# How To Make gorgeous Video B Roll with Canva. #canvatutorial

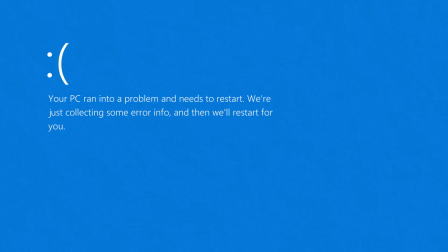[0:00]
Today, we're going to be using Canva to create B-roll for a dramatic and hopefully comedic effect for one of our videos. That's the plan anyway. So it's been a manic, coffee-fueled week for PixelHaze and PixelHaze Academy.
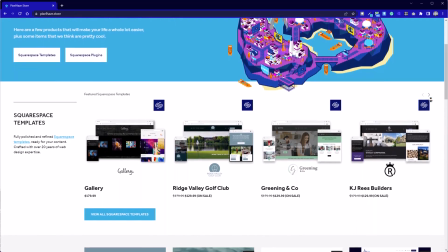[0:15]
We have been in the process of fully revamping our store, ready for our version 1.0 release.
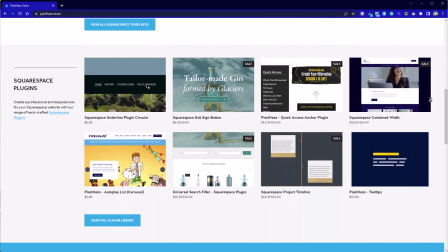[0:20]
I'll put a link in the description for you so you can head over and see what we've got in store.
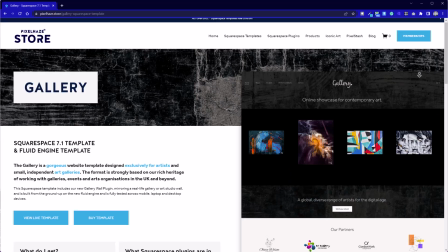[0:24]
Spoiler alert, we're looking at loads of templates at really effective prices and plugins.
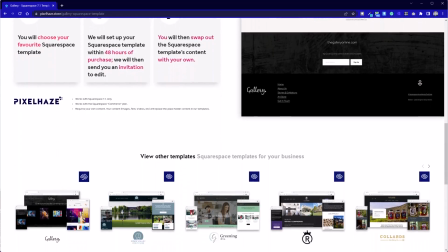[0:30]
At the moment, they're for Squarespace, but watch this space because we'll be creating a series of Canva goodies for you as well.
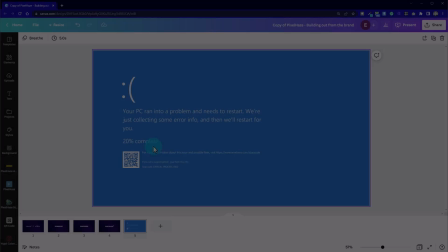[0:36]
Head over, take a look, but right now, let's crack on with today's tutorial. Okay, so we've got our original blue screen of death on screen.
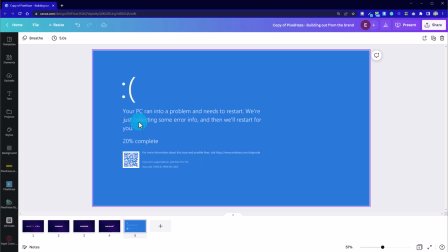[0:43]
I found this one on Google. It's a desktop wallpaper. Shouldn't really do this, but I don't really want to try and break my computer to get an example on there as well. So we're going to modify this one and we're going to be creating this effect here.
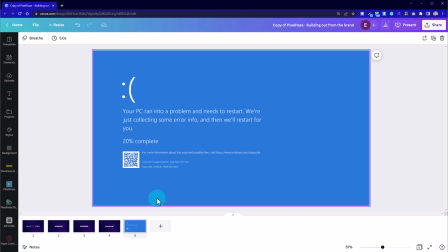[0:59]
Only the thing is, I'm not quite happy with that transition at the moment. It's just going from the blue gently to the red, where I want it to be a little bit more dramatic.
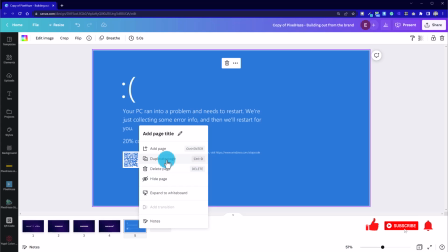[1:07]
So let's have a look at this first. I'm going to duplicate the page just so I've got a backup in case this process goes wrong.
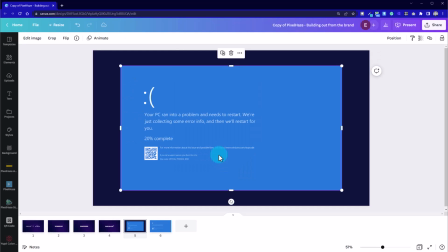[1:13]
I haven't tried this aspect before. First of all, I'm going to detach the image from the background.
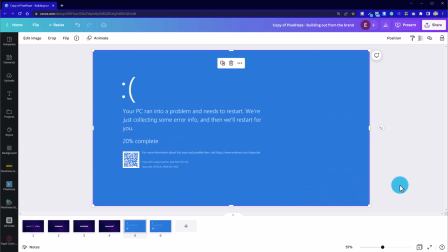[1:18]
Sometimes when we add an image in and snap it into place, it'll affix it to the background. That means certain things can't be done as easily with it.
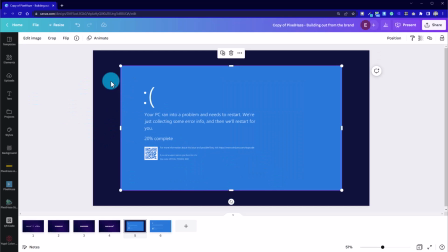[1:25]
So just right click and choose detach from background so we can manipulate that individually.
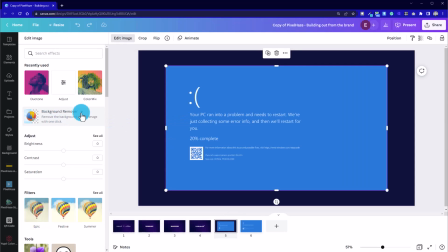[1:31]
So I'm going to use the background remover tool. I believe this is a pro tool. So you need a paid version of Canva. I'll put a link in the description for our affiliates. If you're going to buy it through us, and I'll create more videos for you as a thank you.
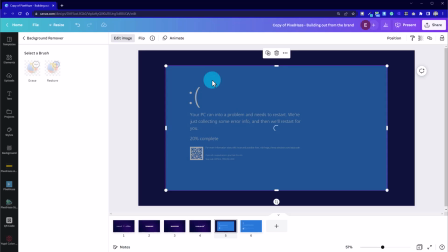[1:44]
I'm going to use the background remover tool. And hopefully we're going to get rid of the blue screen because we want to change this to red.
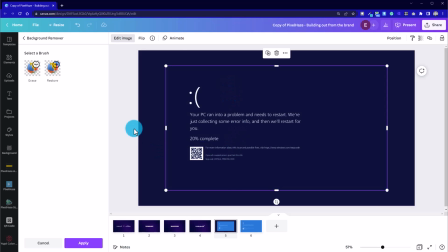[1:52]
And that's come out pretty good, actually.
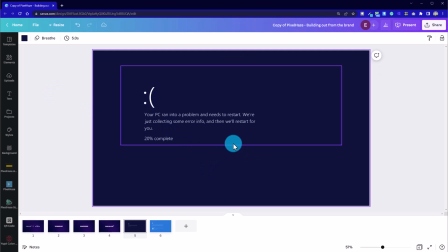[1:56]
The text is still pretty clear and crisp. I've just brought this up here because I don't think we need all of that information and the QR code and everything in there. It's the visual effect that we're after. So we're using a bit of dramatic license to simplify.
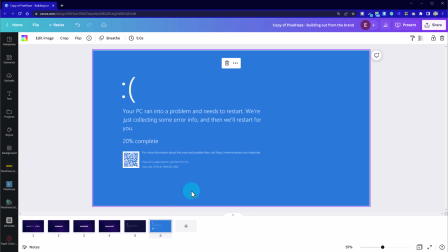[2:15]
That's the first step. The next step, we're going to now be able to get rid of that screen, but I might just keep it on there for now. And then I'm going to duplicate the page. What we are going to do though is use the color swatch,
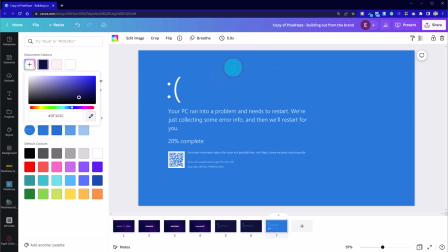[2:33]
add a new color, and then go to the color picker and pick that background color.
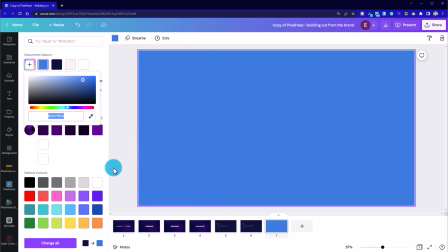[2:40]
Now it should save it in the document, but just in case, I'm just copying that hexadecimal color swatch there.
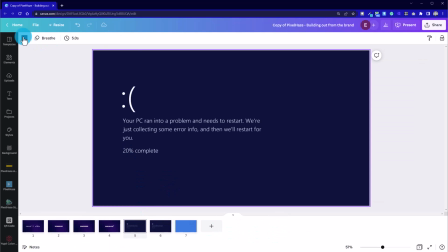[2:45]
And now we can put that in as the background here. So as we can see, it's found it there.
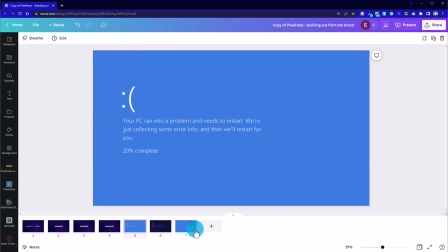[2:52]
So we want the authentic blue screen of death color first. Then we switch to a bright red screen to reference the anger of the user.
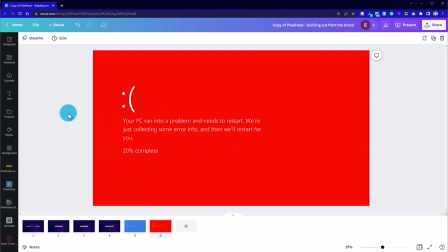[3:06]
If you've been a PC user for a long time like myself, you'll certainly understand and get this feeling. We can see at the moment it's not quite bright. It's fighting with the red for position.
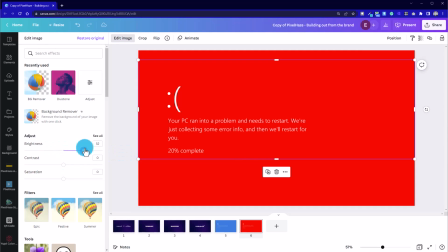[3:18]
So I'm going to just see if there's anything I can do with the brightness. We can see by bringing the brightness up a little bit, there's a tiny bit more clarity.
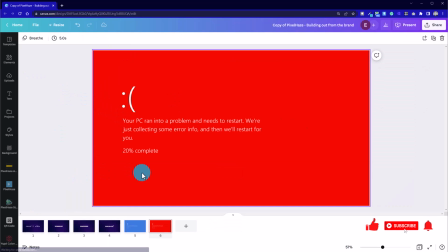[3:26]
It is a tiny bit though. And I think we're going to go slightly less striking.
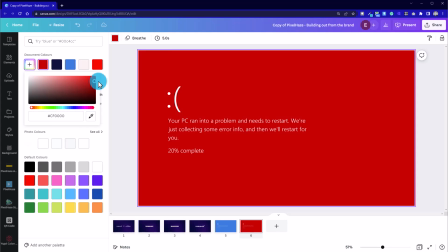[3:32]
Not quite so much fire engine red for that, just so it doesn't hurt the eyes of the viewer.
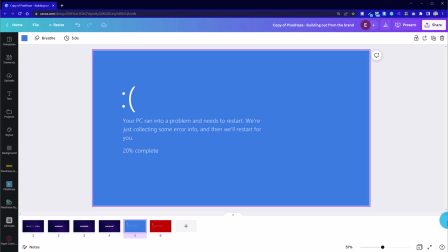[3:39]
As we switch between blue and red, we've got our instant transition.
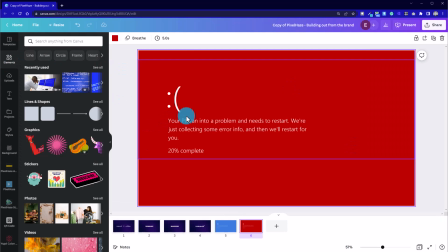[3:44]
What we can do is flicker it back and forth a couple of times. We're going to try and just get that static switch over between the two. So I've created a shape that's quite small. I can move it using that cross arrows there. We're going to do a frowny face and maybe even show some teeth on our sad face here.
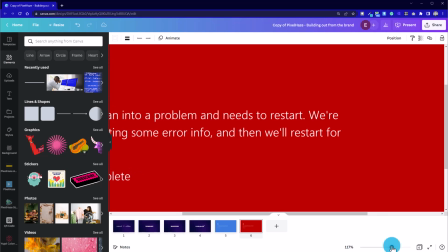[4:04]
So it turns from sad to angry.